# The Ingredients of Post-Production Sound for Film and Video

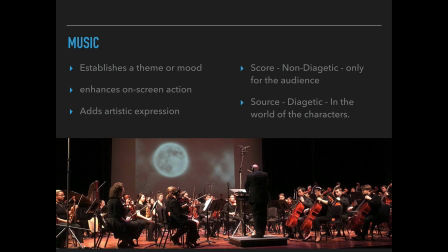And then the other option there is source music, and that is diegetic. That means it's within the world of the character. So if there's a scene that is taking place at like a bar or something like that, and a jukebox is playing, and the characters can hear that, it's assumed that they're participating in that.
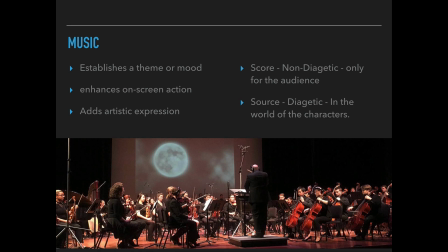That's diegetic sound. As opposed to the orchestra in a Star Wars movie playing the main theme during the credits, That's just for the audience. It's not like Princess Leia turns around and hears the music and says, hey, where'd that trumpet come from?
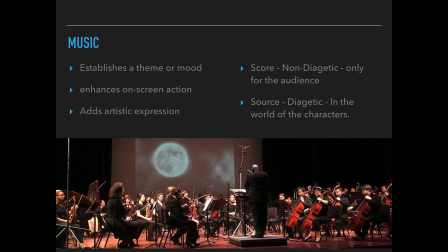So that's the difference between score and source music, non-diegetic and diegetic. And just to show the importance of music as our last piece here, here's a funny video that sort of illustrates how music can change the interpretation of a scene.
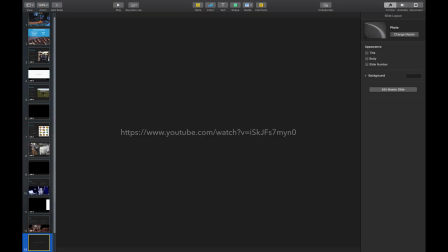So this one I couldn't download, so I'm going to provided a link here, and we'll watch it on YouTube.
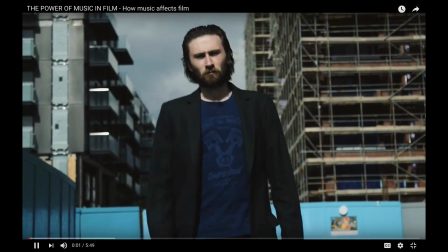So here we go. What many people may not realise is that music is an incredibly important part of film and television.
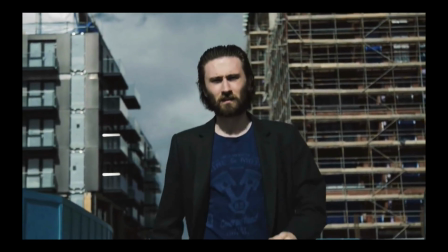If used correctly, it can enhance the emotions of any scene.
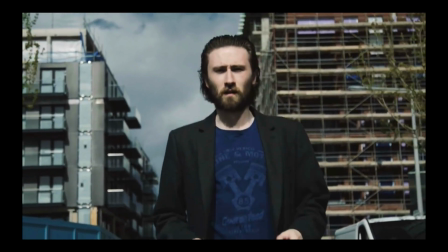For example, the music you're listening to right now is making me seem like the coolest, suavest guy in town.
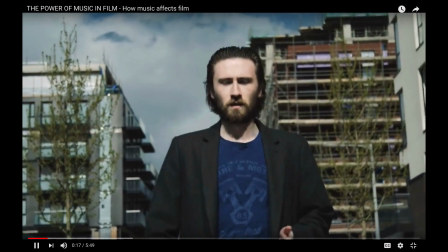Get that wrong, it sounds like this.
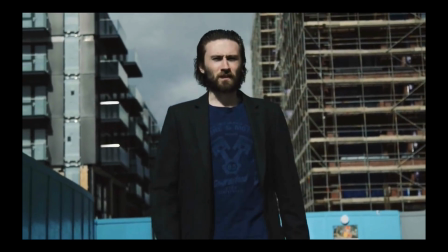What many people may not realise is that music is an incredibly important part of film and television. Do you see what I mean? That was just one example of how music can change the viewer's perspective. Let's have a look at a couple more. Here's your tea.
Oh, cheers.
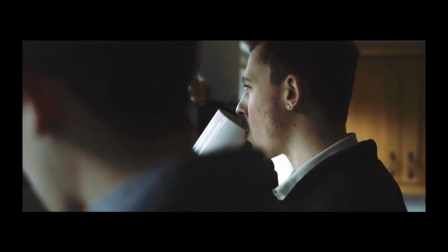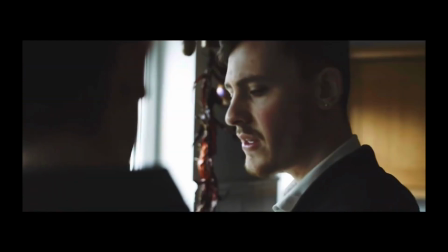Did you put sugar in this? Yeah, I did.
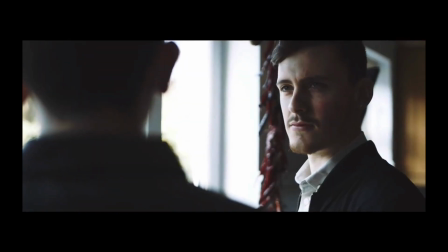We assume the tea drinker isn't very happy with the fact sugar's been put in their tea, because the music is telling us this. However, if we replace the music with something else, we get this.
Did you put sugar in this?
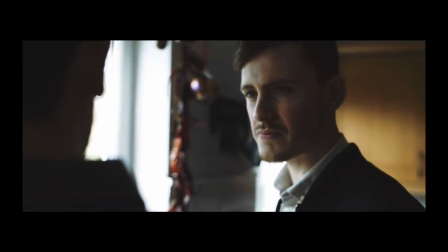Yeah, I did.
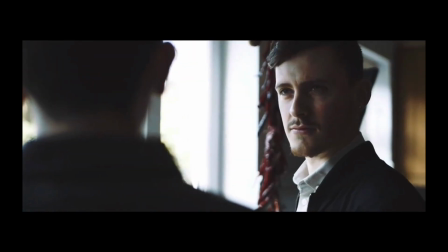Looks like the sugar wasn't so sinister after all. Let's have a look at another one.
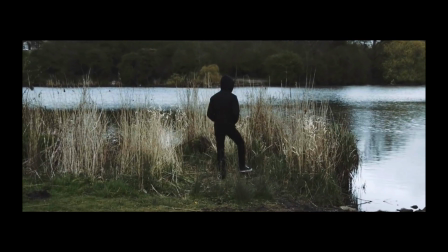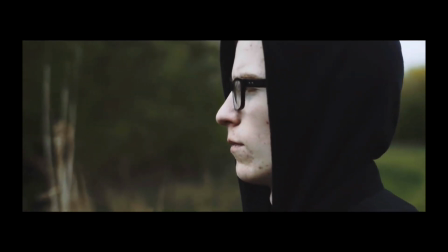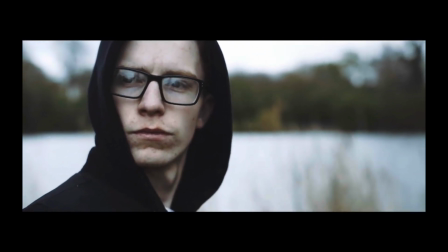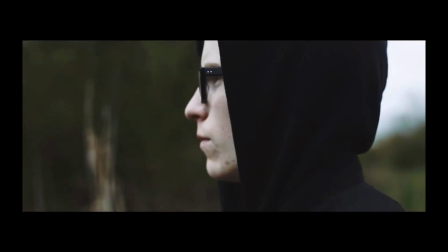Music can affect the way you observe and judge certain characters. The man we just saw seemed like a hero or some sort of leader. But if we change the music, he looks like a villain.
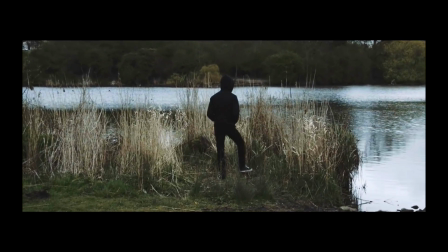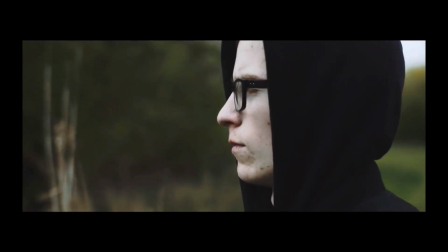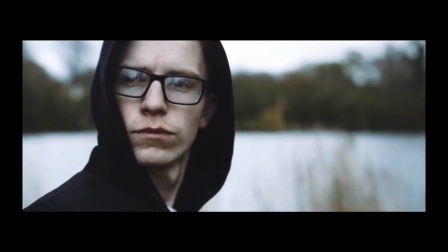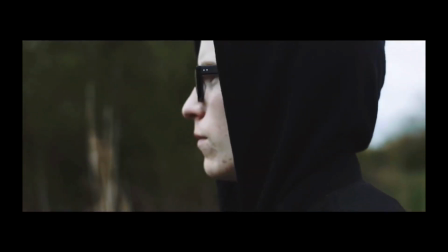And now it looks like he's grieving.
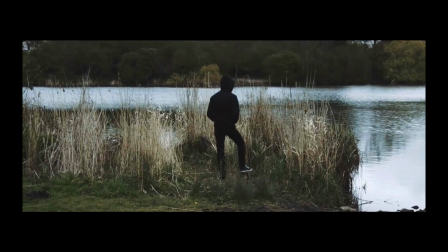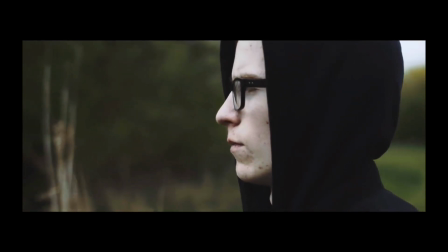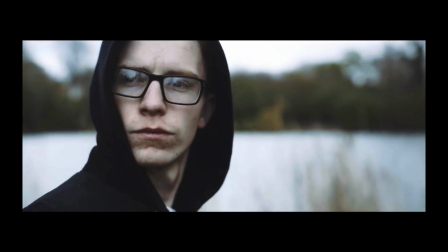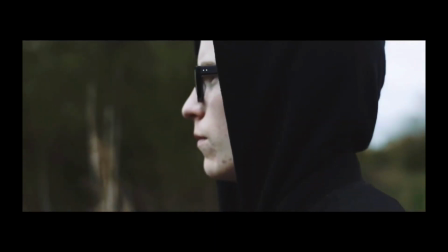But let's try another one.